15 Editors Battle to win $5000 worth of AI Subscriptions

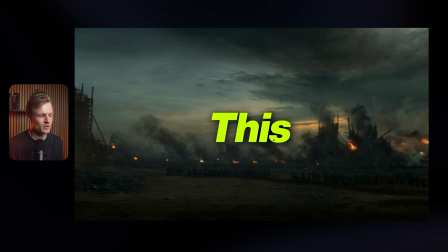249s
And like, again, this is not your fault because you didn't choose the color. Well, you did choose the color, but Hicksfield is just this color. I think if you just made this a bit more cinematic with the text, or not have the text at all, because I think you were going really well without the text.
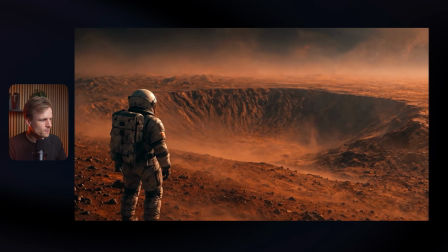262s You can transform real life footage into Hollywood-level masterpieces. Use it to create VFX shots like this, and even add...
Yeah, I think it could have worked without the text. Or if you would do it like this, then see if you can make the text a bit more cinematic.
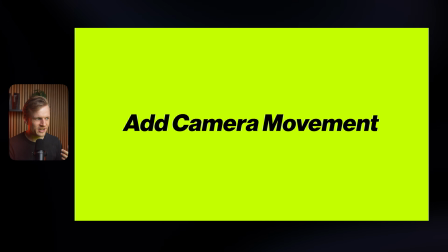273s
Then this, yeah, again, it's a color. It's super bright. It's really in your face. I don't think it really fits the vibe that you were going for in the beginning.
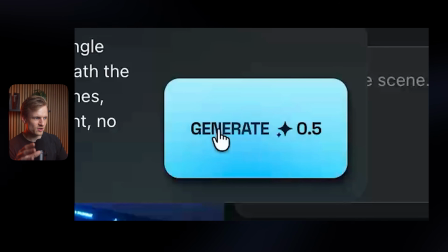281s
This is cool though. Then this, yeah, I get where you're going for. It's just really low res. A trick to basically improve this is to just go in Google Chrome, zoom in a lot by hitting Command or Control plus, and then just like have it crazy big, and then then record it. Because if you record it basically zoomed out and then you zoom in the editing program, it will look a bit like messy.
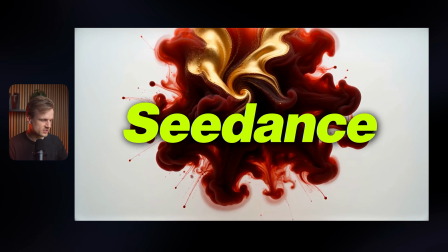300s
Or you need to animate it manually, which of course takes a lot of time. Again, would have been cool if this was a bit more cinematic. Different fonts, different colors. And if you search on Pinterest for like cinematic titles, you'll see what I mean with that.
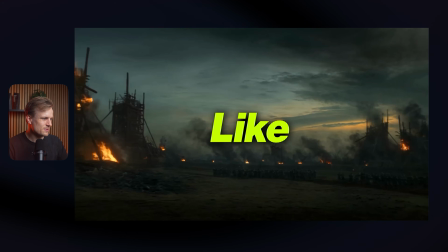311s
Yeah, again, solid edit. I would say like, especially the beginning, I wish you would have continued in this style. Ayup is saying sound effects are a bit too loud. I also agree. Philip, I think he could have gotten away with no text.
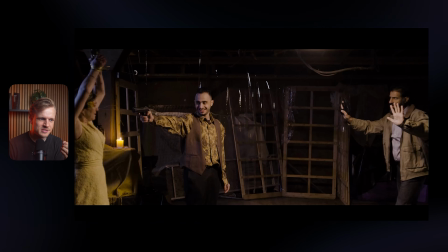322s
Okay, so you agree. That's good. But yeah, I like the music. I like the storytelling that you basically created.
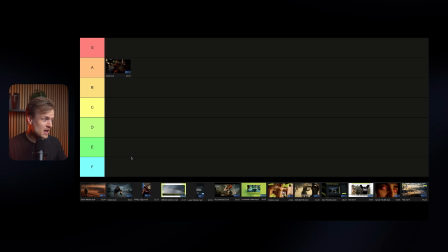328s
It looks really cinematic. I like that. Let's get voting. For me, it's difficult. I think these are already, in terms of the amount of feedback, quite similar. Like Arish did some more stuff with the animation. I would say also creating a whole separate scene. Whereas Justice basically made this cool sequence in the beginning with the cinematic, which I really loved.
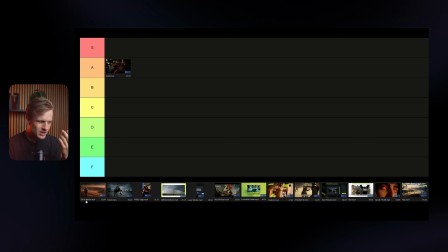345s
Then with the text, yeah, I would have loved if he continued with that. So I think they're really similar. I wouldn't even say that one is really worse than the other.
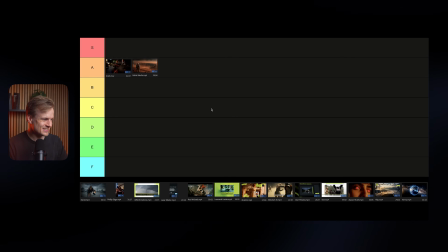352s
So for now, I'm going to put them both on A tier. And let's see if the others make it more difficult or more easy. Davey, I agree. I'm glad. At least one person. That's already a win for me. The next one is David.
This is Higgsfield.
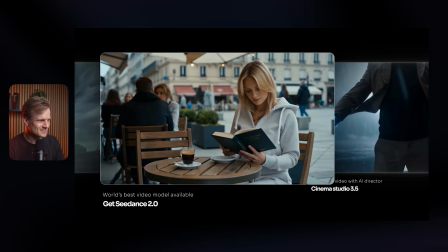366s Higgsfield lets you turn static images into cinematic videos within seconds.
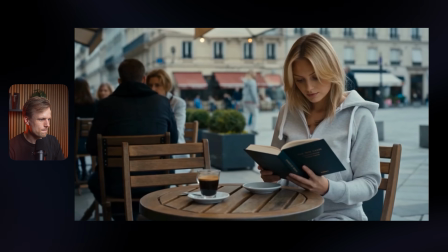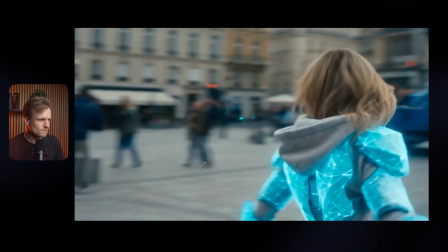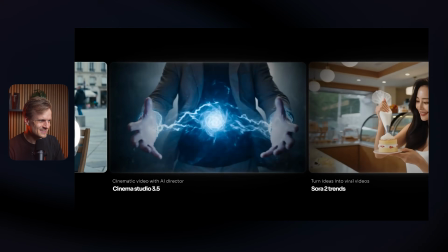381s You can transform real-life footage into Hollywood-level masterpieces. Use it to create VFX shots like this.
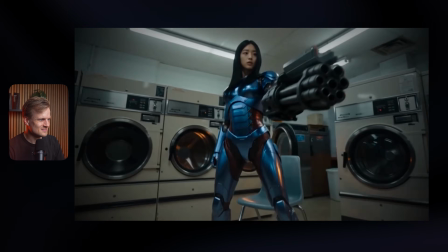389s And even add camera movements like zooms, pans or rotation, all by the press of a button.
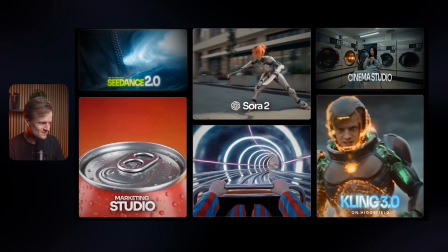394s With their broad range of apps, the only limitation is your imagination. Start creating with Higgsfield today.
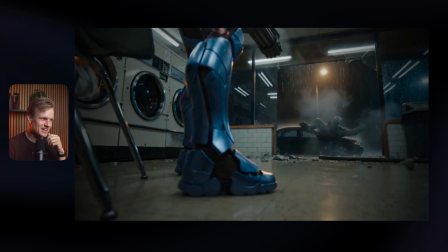401s
Oh, really nice. This does always, like with those cool AI shots, it does do something, right?
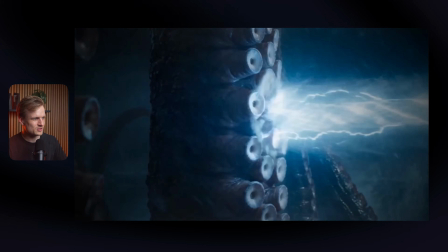406s
Like it makes it look really cool and what you can do with it. What I noticed at first, I don't know if you guys had the same, but the pacing in the beginning was quite slow.
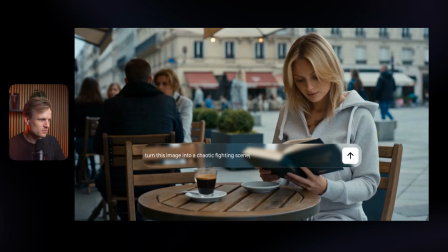415s
Even though the animations and the stuff on screen was really big, there was a moment here where I was really waiting for the scene to happen.
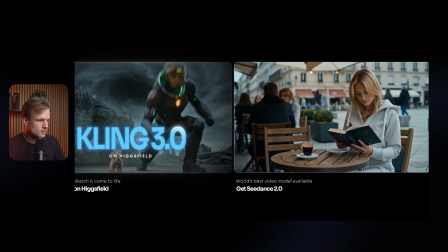422s
So like here, let's see.
Higgsfield lets you turn.
Also no music here. That also was a bit weird.
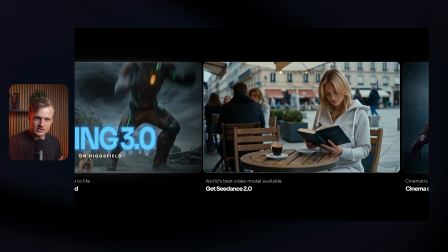427s
I think especially in a video like this, you want to really drag someone in.
Images into cinematic videos within seconds.
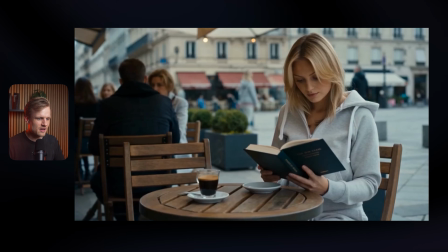435s
Yeah, that took a bit too long for me. I think that is really important to get you into the video.
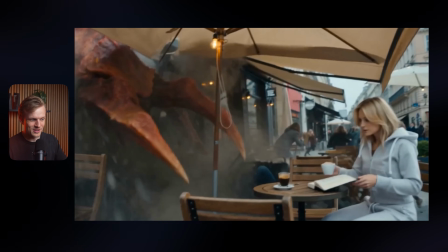443s
But this was really dope though. I think this was so cool.
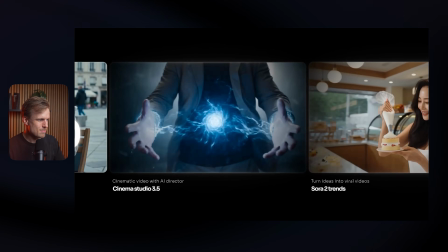450s You can transform real-life footage into Hollywood-level masterpieces. Use it to create VFX shots like this.
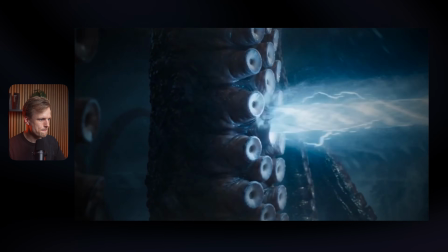456s
And the same here. I think it's good if you sometimes have like a pause, right? But it also went on a tiny bit too long.
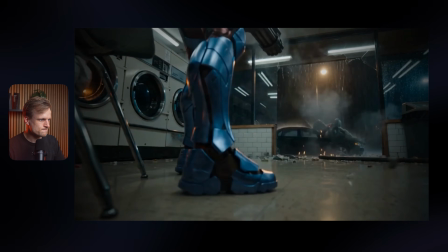464s Add camera movements like zooms, pans or rotation, all by the press of a button. With their broad range of apps, the only limitation is your imagination.
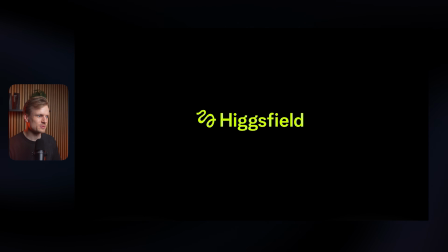471s Start creating with...
Man, this was really dope. I think you ended it really well. I think it's funny, right? Because if you look at the previous one with the pacing, that it was almost a bit like it started off really well and then it went down a bit. And then here, I would say it started a bit lower, but then went up. Yeah, I would almost say like really check that beginning.
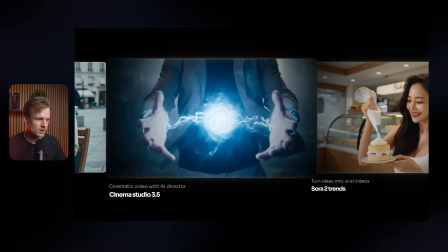489s
That the beginning is good because you want to drag people in, of course. But your generations are crazy. What are you guys saying? That's where all his credits went to. That's so funny.